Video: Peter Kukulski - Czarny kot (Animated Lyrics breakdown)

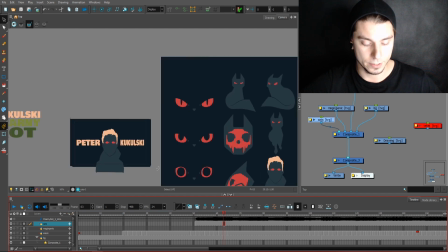So there is a Peter, there is a cat, and eyes, which I love to use throughout my all videos.
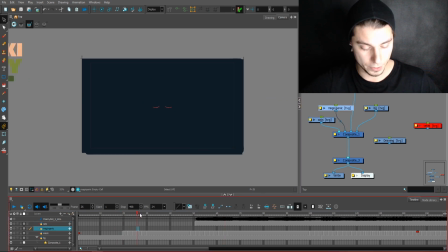As you can see, everything here is just drawn on one frame,
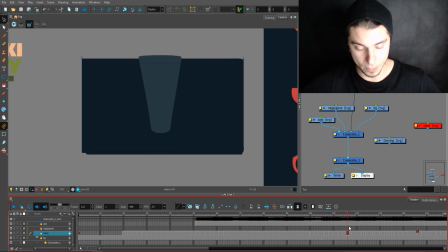on one layer, frame by frame, and I was just animating this as it's going. Some special effects here and there. This intro part wasn't too complicated, just couple frames,
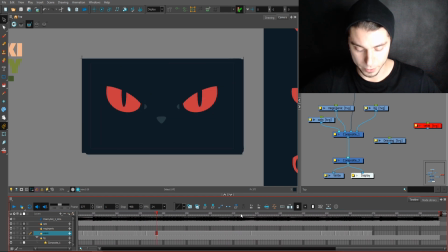one after another, to make this work.
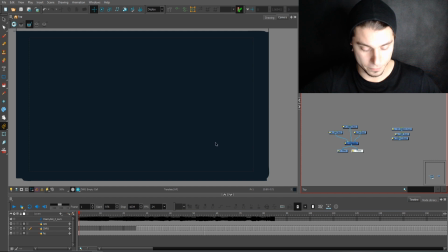Then let's move to the first verse, which is slightly more work to do
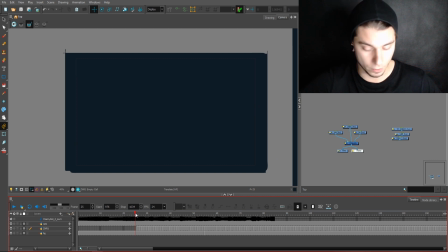Those verses was very long, a little bit over 40 seconds,
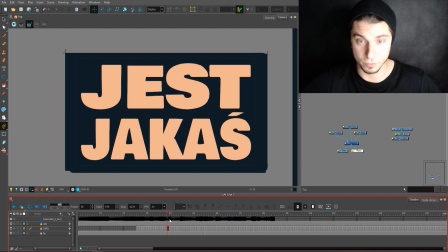which is pretty a lot of work to actually manage.
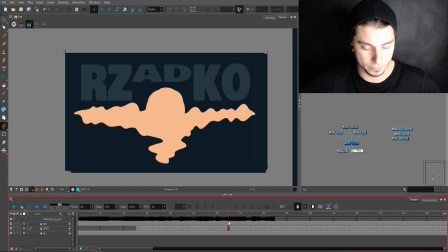All those transitions, I love to make them very smooth and liquid,
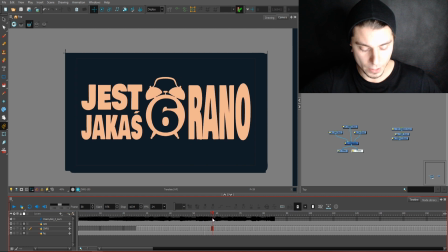so that was the idea. That means it's very early in the morning, so the sun was rising.
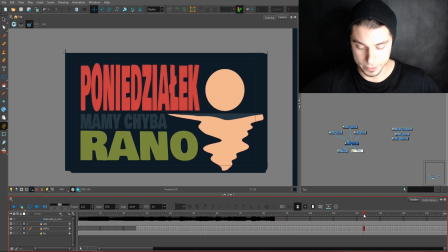That was the idea for this shot. And as you can see, I just have 3 layers here.
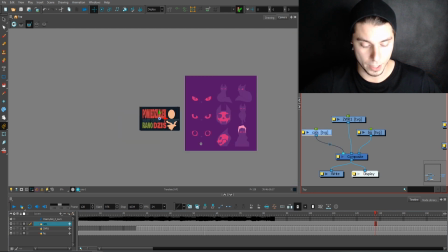One of them is my drawings that I'm reusing,
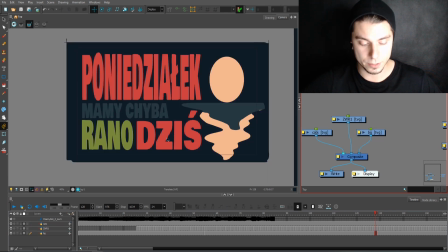one is the background, and everything else that you can see is on one layer.
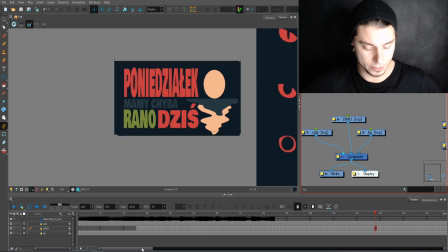Because I had this animatic prepared before, I didn't care too much about how many mistakes I will do, because I pretty much knew
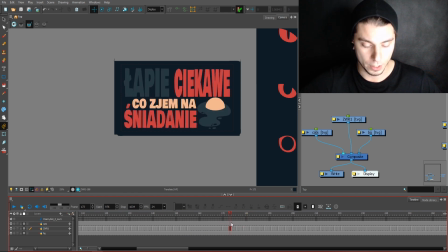my abilities and what I can actually do with this entire animatic. I was pretty sure that everything here will go smooth and I will be happy with the result,
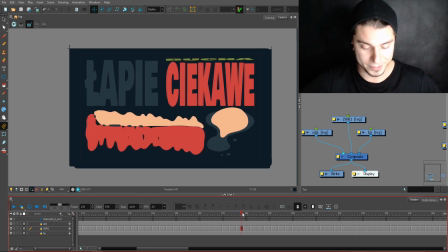and I wasn't wrong this time. Just a smooth transition.
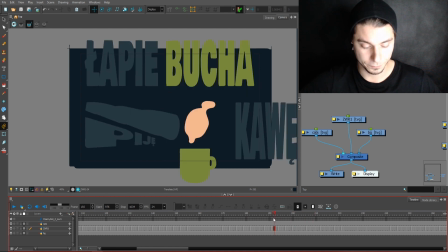Coffee, I love this steam here. I was trying to use one element,
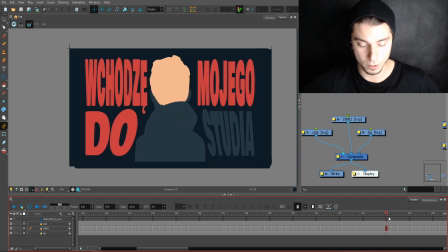this white one, all over the video to just go through entire video.
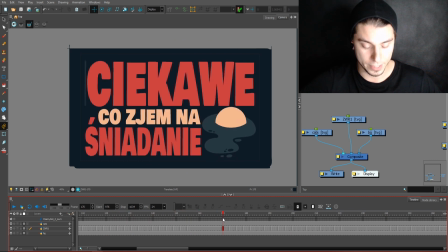As you can see, there's a sun going into this egg and then into the steam and the hair.
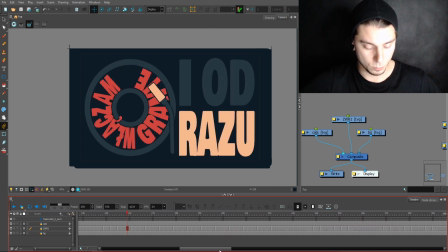I was trying to chase that one element all over the video,
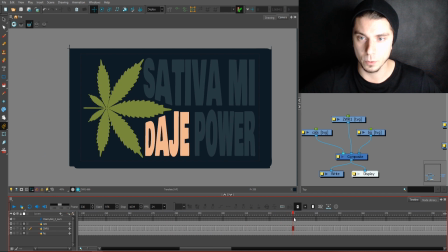and I'm pretty happy with the result, how this goes throughout the entire video.
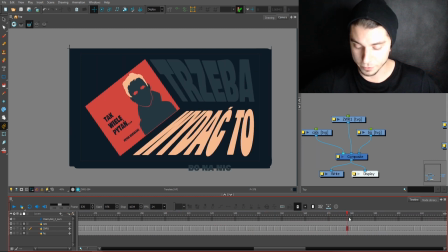This first verse was pretty a good amount of work, but there was nothing too complicated,
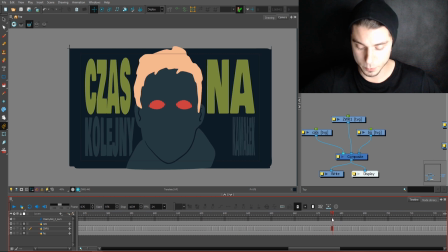just some sweet and smooth transitions from my animatic to
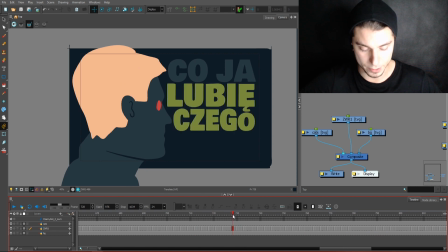bring this entire song together.
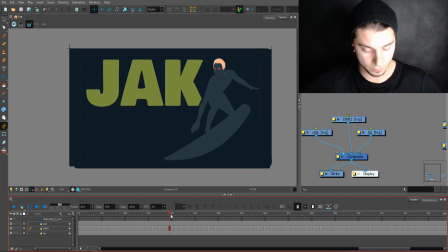There will be more technical things on the next
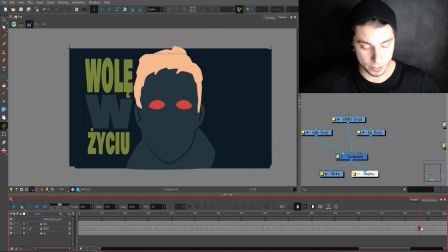parts of the song. So for now, I was trying to give a little glimpse of the cut here.
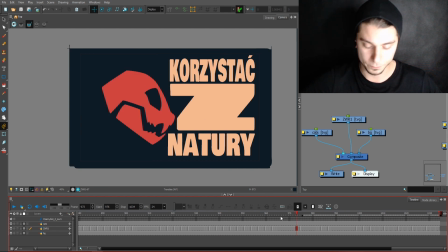That was actually the first part where the character was switching into the cut
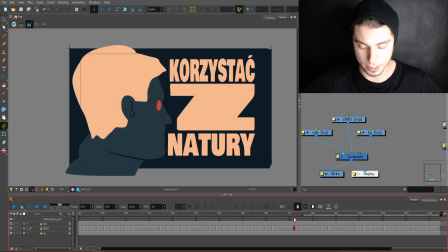before the chorus, and I wanted to give a little glimpse of that to
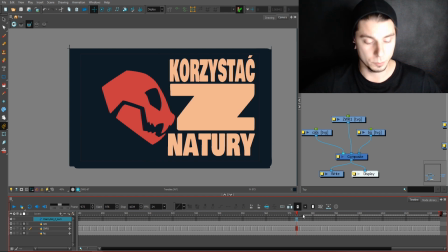make a little bit more connection between the character and the cut before the chorus
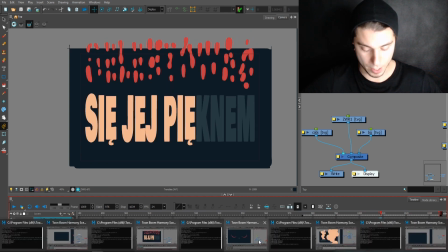started. So let's jump into the chorus itself.